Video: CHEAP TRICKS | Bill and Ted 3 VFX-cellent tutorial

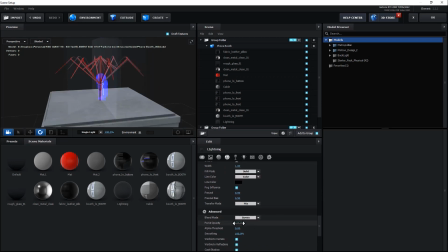1002s
But to eliminate that last bit of the card showing, I'll adjust the alpha threshold. And then after a bit of fine tuning, I get exactly the result I want.
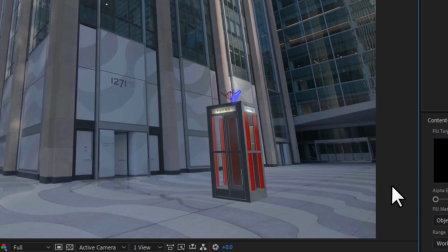1012s
A variety of distinct electric lines that interact nicely with the antenna.
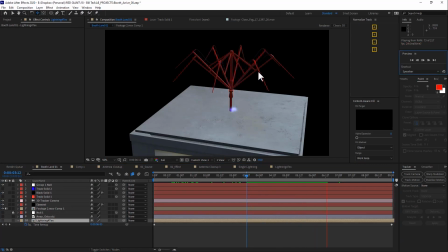1018s
Now, when setting something up like this,
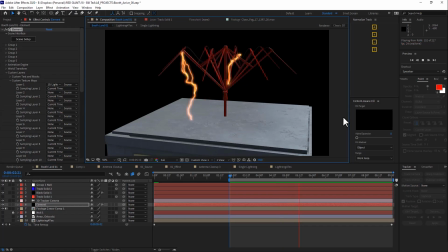1020s
the illumination color and the glow tint in Element can help you dial in the look of something like electricity.
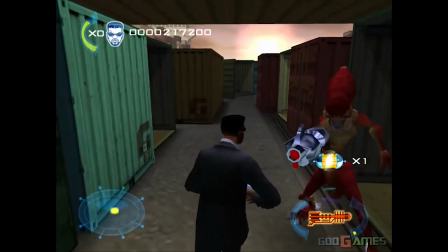1029s
Now, earlier I called this the video game approach because it reminds me of those like PC games of the early aughts
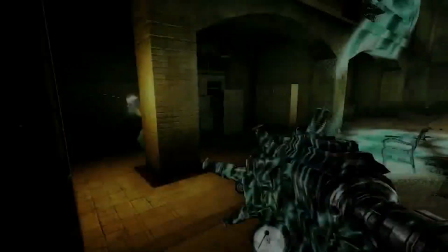1035s
that would feature transparent textures for things like electricity or fire on little 2D cards.
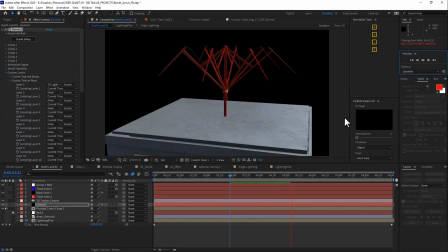1041s
But one of the nice cheats here is that Element's glow feature adds a screen relative thickness to the glow, even when the card itself is at a pretty dramatic angle. This makes it less obvious that these are just 2D cards.
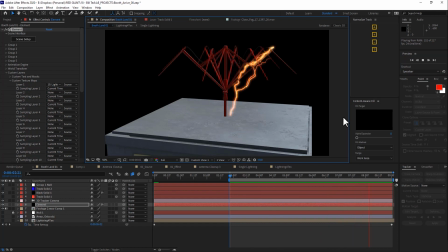1055s
And let's take a look at this. Now that may have felt like a lot of work, but for a detail like this antenna, I really think it adds that extra oomph to be able to really see the little tendrils of electricity in front and through these metal spokes.
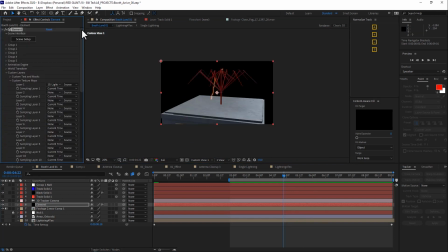1070s
Now, playing with all this electricity is giving me flashbacks.
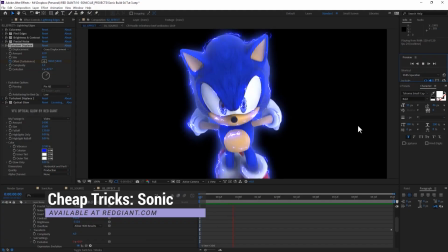1075s
I seem to recall building a template that allowed people to add electricity to their footage.
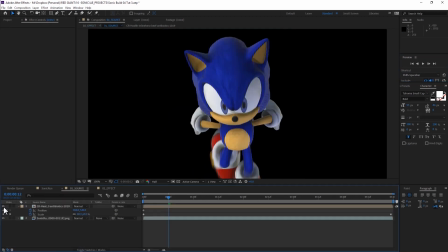1080s
It worked by having a pre-comp where your layer lived,
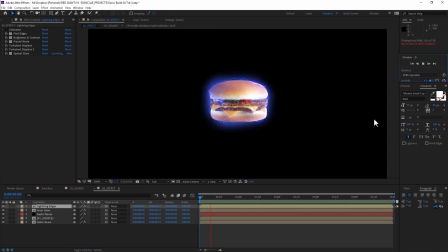1083s
which fed directly into another comp where the electricity was sort of customizable to your piece of footage. Now, I did a quick test early on to see if I could just throw this on my phone booth element, and the result was very promising.
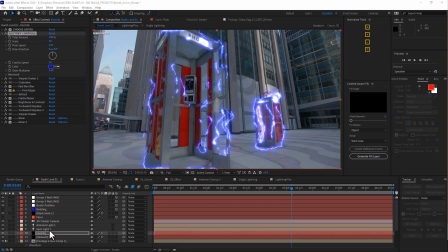1097s
But it's a little bit clunky if you just want to add electricity to a layer that's already part of a comp you're working on.
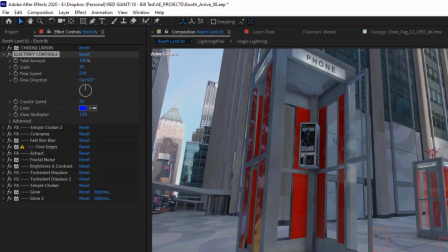1104s
So long story short, I'm saving a version of this template where I've added some top-level controls using the pseudo effects extension.
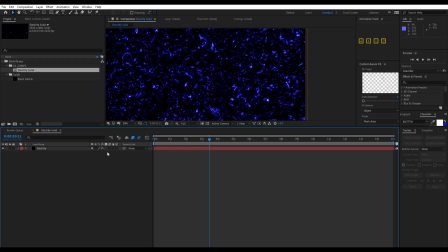1111s
Here's how it works. Just load in my template, and then copy this solid over to whatever comp you're working in.
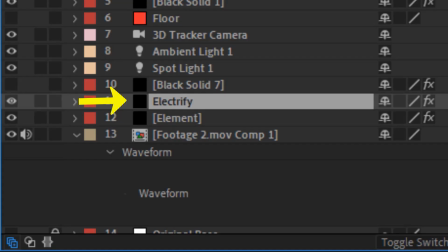1119s
Then place this layer above your keyed footage,
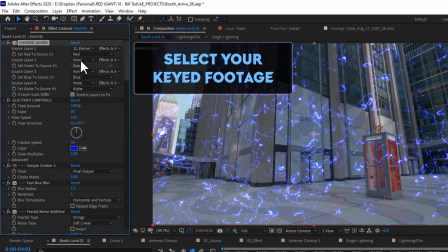1122s
and then in Choose Layers, set the source layer for that to be the red, green, blue, and alpha.
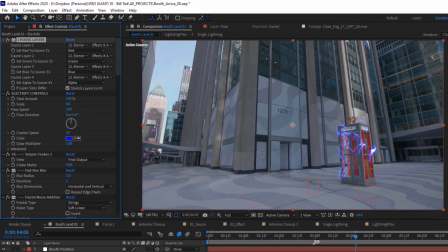1128s
Then in the Electrify controls, you can control the amount, the scale,
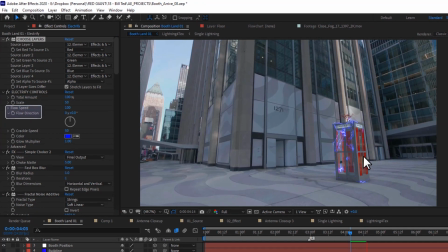1132s
the flow speed and direction, also the crackle speed independently.
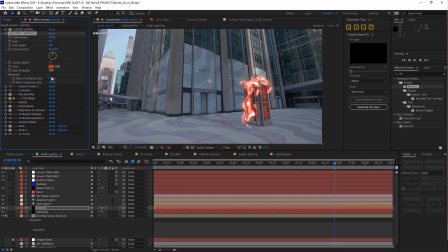1137s
You can also select the color of the electricity, and there's a glow multiplier slider right here.
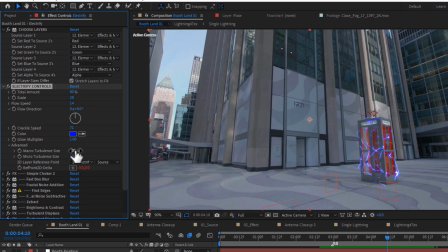1145s
Under Advanced, there are two sliders so you can adjust the macro turbulence size, basically the overall tendril shape, and the micro turbulence size, which adjusts those smaller, jaggedy things. Next under Advanced is this 3D layer reference point.
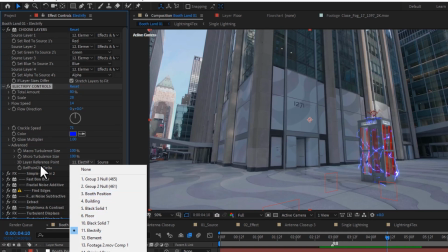1163s
Now this is all a 2D cheated effect, but I noticed that when the camera drifted or the object moved,
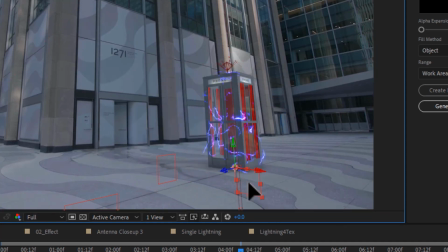1169s
it was kind of weird that we were moving through the field of electricity rather than the field sticking to it.
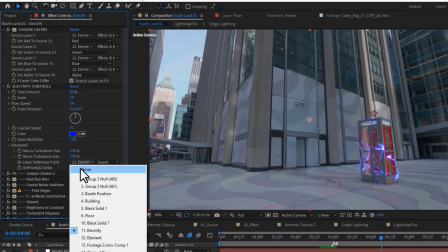1175s
But if I select the 3D null that is my phone booth position,
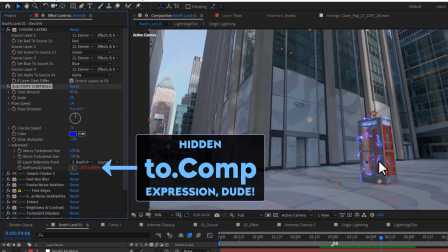1180s
this reference point below has an embedded 2-comp expression
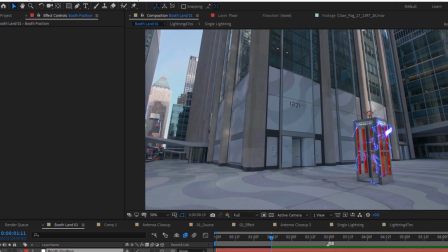1185s
that adds that amount of 2D offset to all of the fractal fields.
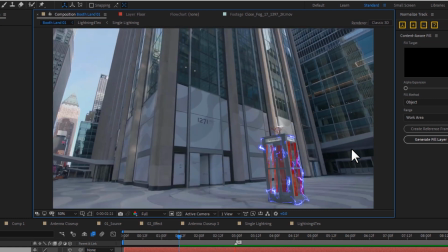1190s
So now as the camera settles, the electricity seems more married to the object.
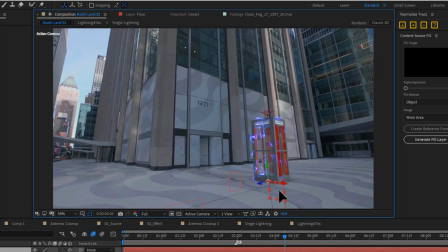1194s
Also, I can grab the object and slide it around, and the electricity will look much more like it's clinging to the object.
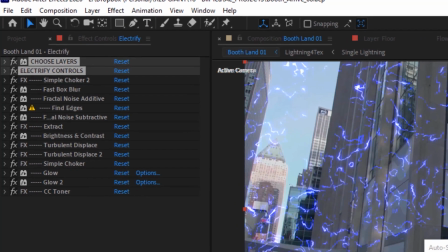1205s
Anyway, this top-level Electrify control all works because of this pile of native After Effects filters below.
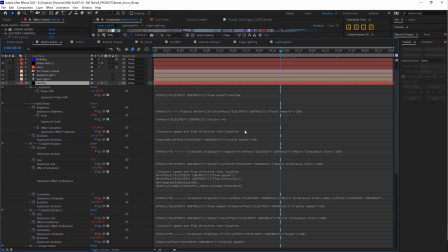1212s
Right now, there are a whole lot of expressions going on underneath the hood, and my calculations aren't perfect.
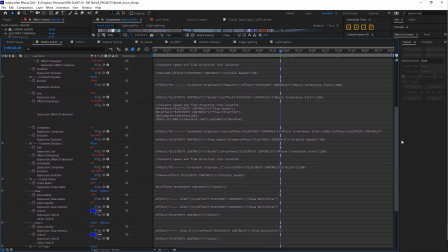1217s
I just tested them on a few different scenarios here today. And you're welcome to mess with any of those expressions or settings for these effects below.
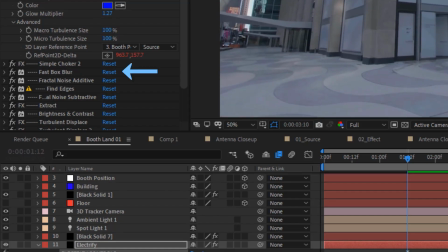1224s
I found different cases where it was really helpful to blur the footage more or less ahead of time, and also you can decide whether or not you want this additive fractal noise,
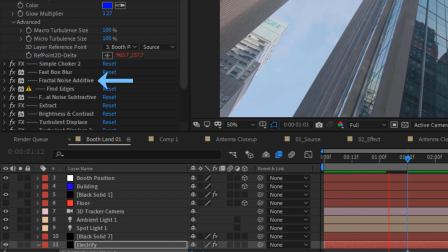1235s
which is there to kind of create something for the fine edges to grab onto in your otherwise smooth surfaces,
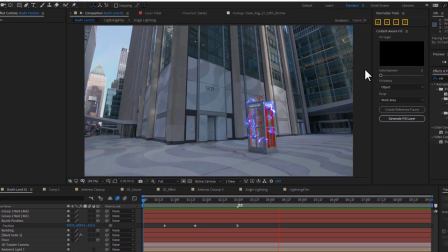1242s
but totally up to your taste. I mean, honestly, being able to add electricity to a layer feels like something we should just universally be able to do.